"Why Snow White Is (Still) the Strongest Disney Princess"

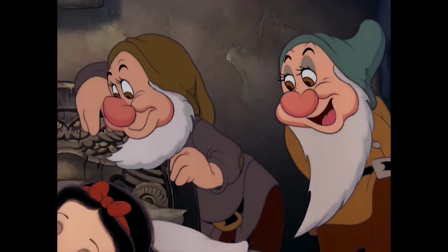They fall in love with Snow White not as a unit, but each in their own way and on their own time,
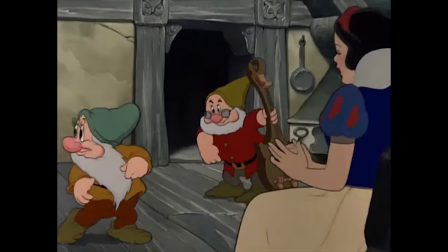changing their habits for her, showing off for her, crying for her, and even killing for her.
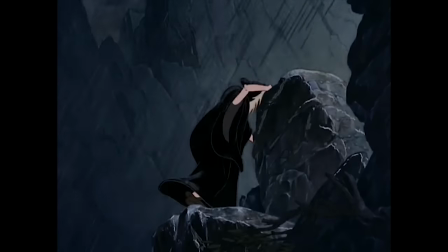It's the dwarves who chase the queen to her death, rather than the execution ordered by the Prince in the Grimm story.
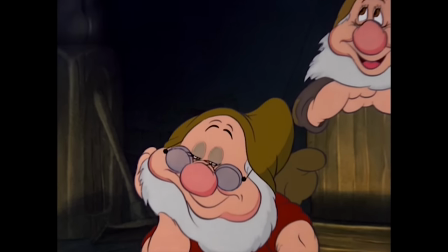It's the dwarves whom we watch as Snow White sings about her dreams, not the fantasy sequence that was originally planned.
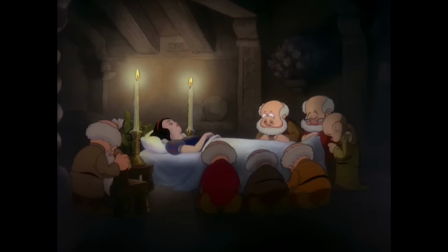It's the dwarves breaking down in tears at her funeral that floored audiences in 1937,
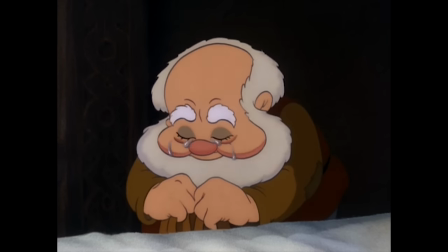Disney's folly instantly vindicated by the star-studded crowd who wept together at the premiere.
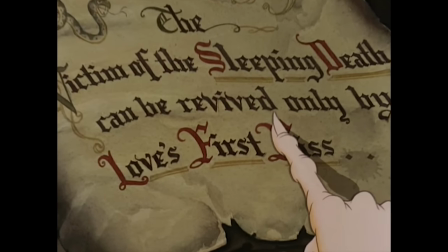And if you've gotta have that sweet rom-com juice, it's the dwarves who deliver, one dwarf in particular.
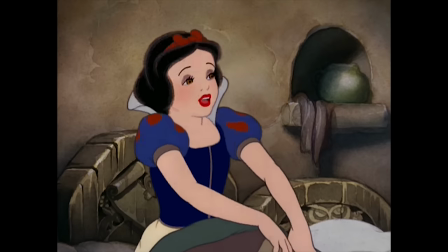Oh, you must be Grumpy!
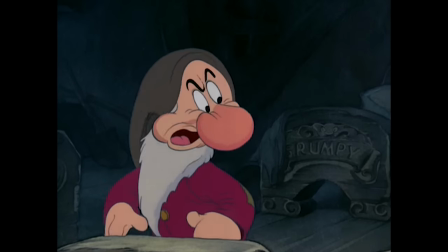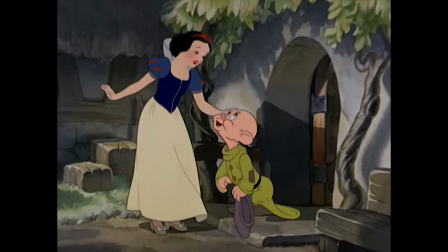While the other dwarves' infatuations land somewhere between parental protection and hot for teacher,
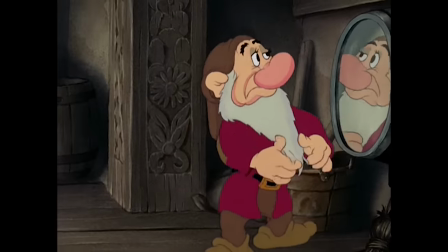Grumpy is played as a genuine romantic prospect, one who occupies Snow White's thoughts far more than the prince ever does.
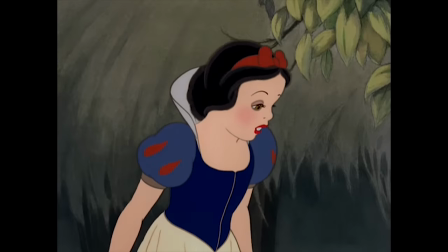Why, Grumpy, you do care.
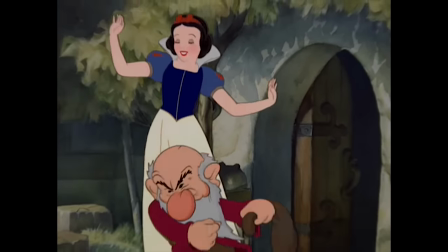We know the story's not actually going to bring them together, and therefore don't have to consider the thornier ramifications of their age gap or housing circumstances,
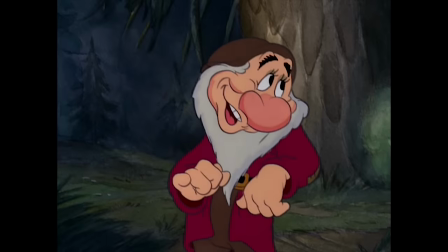but we still get that nice, meaty relationship arc, full of broken prejudices, humble egos, and hard-earned mutual respect.
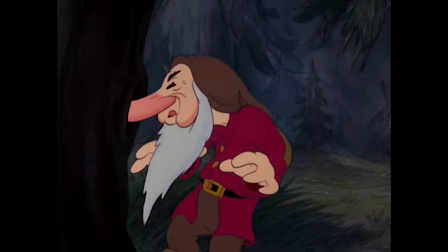In fact, there are times when the film almost seems to be hinting that Grumpy's been the man on her mind all along.
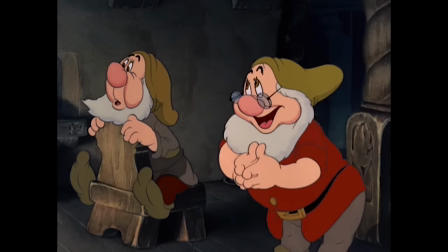Listen to the way she dodges questions during Someday My Prince Will Come.
Was he, uh, strong and handsome?
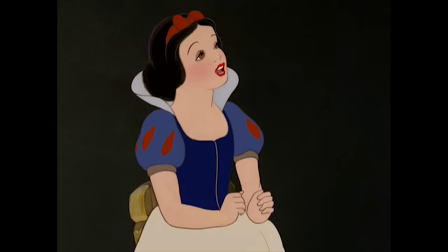Was he big and tall? There's nobody like him. Anywhere at all.
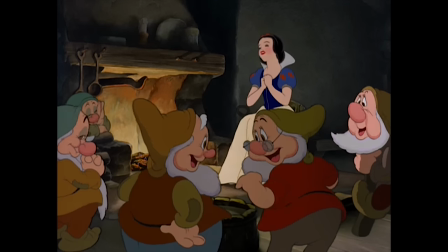This song, by the way, is the only overt reference she makes to the prince until the last ten minutes of the film.
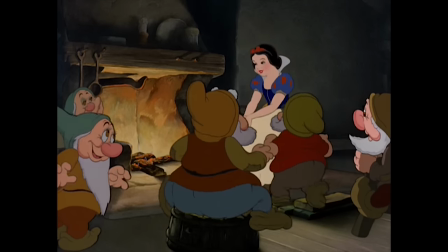She sings it twice. Once here,
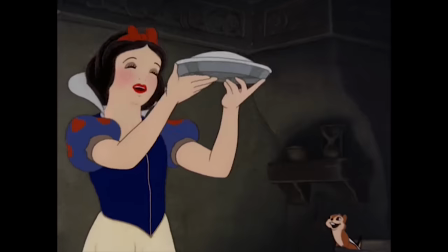and once here,
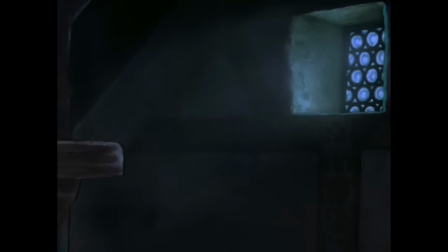The only other time she acknowledges the existence of the prince is this vague mention of him in her prayers.
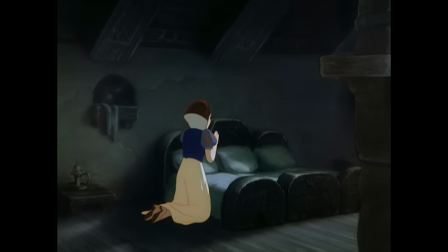And may my dreams come true.
But take a wild guess who she prays for next.
Oh yes, and please make Grumpy like me.
Of course, that's not the ending we get.
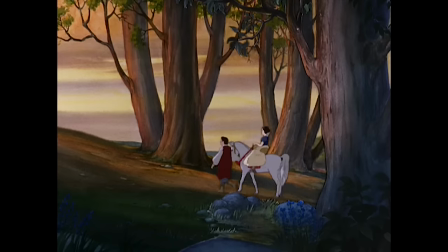But again, this is really more of a symbolic epilogue, one that audiences in 1937 wouldn't have taken at face value.
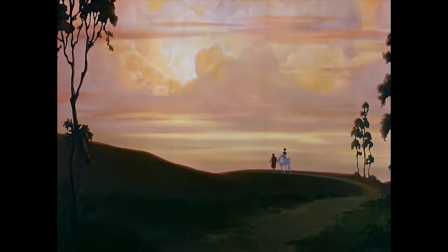A girl who's known nothing but hardship is released from her burdens by a silent figure on a white horse and carried away to a glowing castle in the sky.
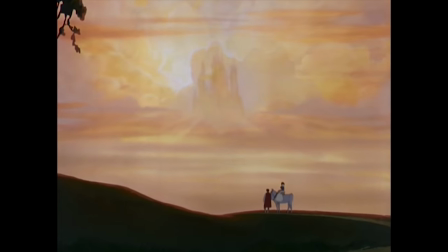It's not a stretch to say that a generation who watched their loved ones work themselves to death would have found a deeper meaning here than happily ever after.
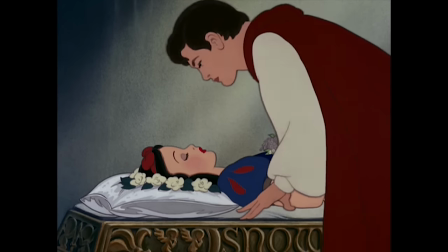But by any narrative standpoint, the film's big moment of catharsis isn't here.
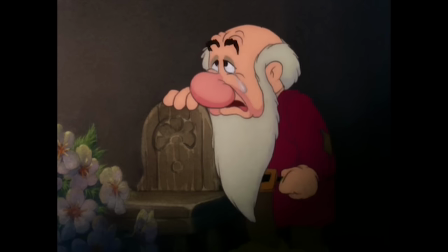It's here. This is where we find out how far the story has taken us.
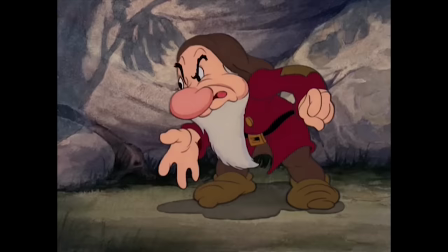This is where we realize how much we truly care. And it's not the Prince or even Snow White who brings us here,
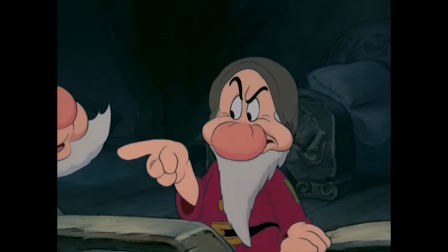but a character so one-dimensional, his defining personality trait is carved into his bed.
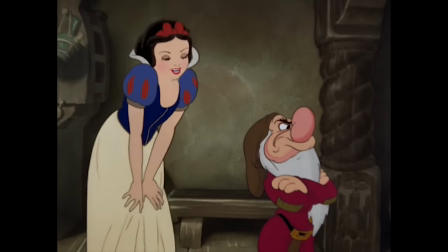One character in a set of seven, who would have no business being the emotional center of any other film,
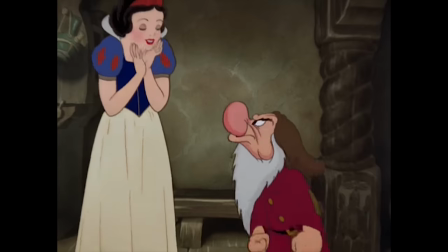but who, through the magic of animation,
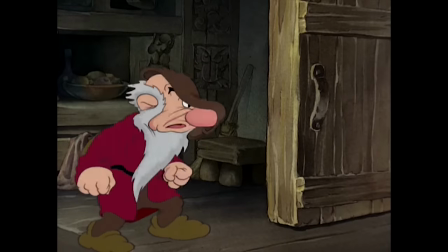achieves unprecedented levels of warmth and pathos, and turns a six-page fairy tale into one of the most cherished movies of all time.
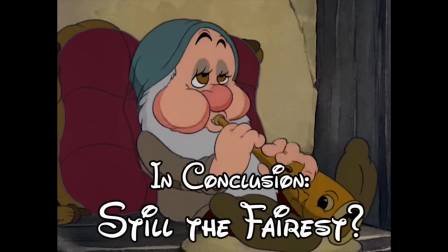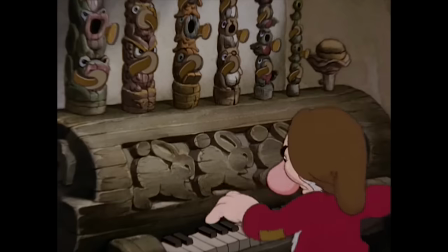I won't argue that Snow White is perfect, or that it has a hidden feminist agenda,
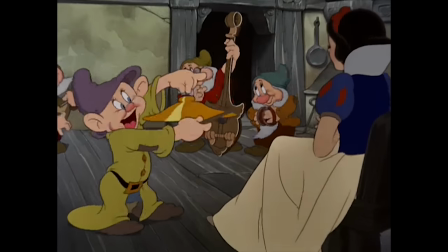or that a group of white men on the verge of a capitalist empire weren't subject to the prejudices of their time.
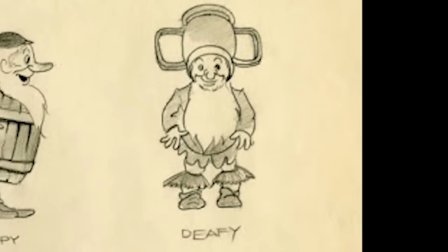Hell, the last dwarf name to get cut from the shortlist was Deathy. And there are plenty of elements in the finished product that don't work.
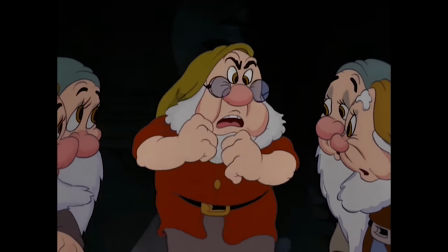Doc Spooner-isms get kind of old after a while, the hand-washing scene is pretty pointless,
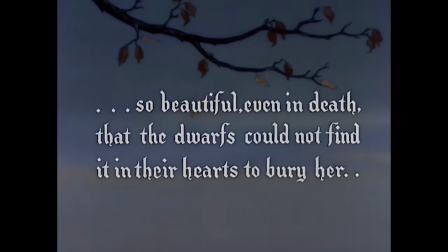Snow White's mouth doesn't always line up perfectly, these silent movie title cards come kinda out of nowhere,
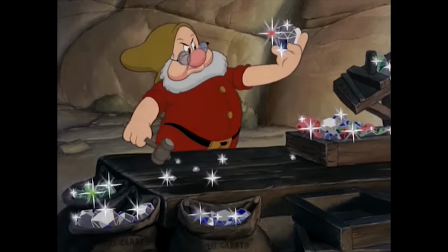but for every minor blemish there are a dozen radiant beauty marks.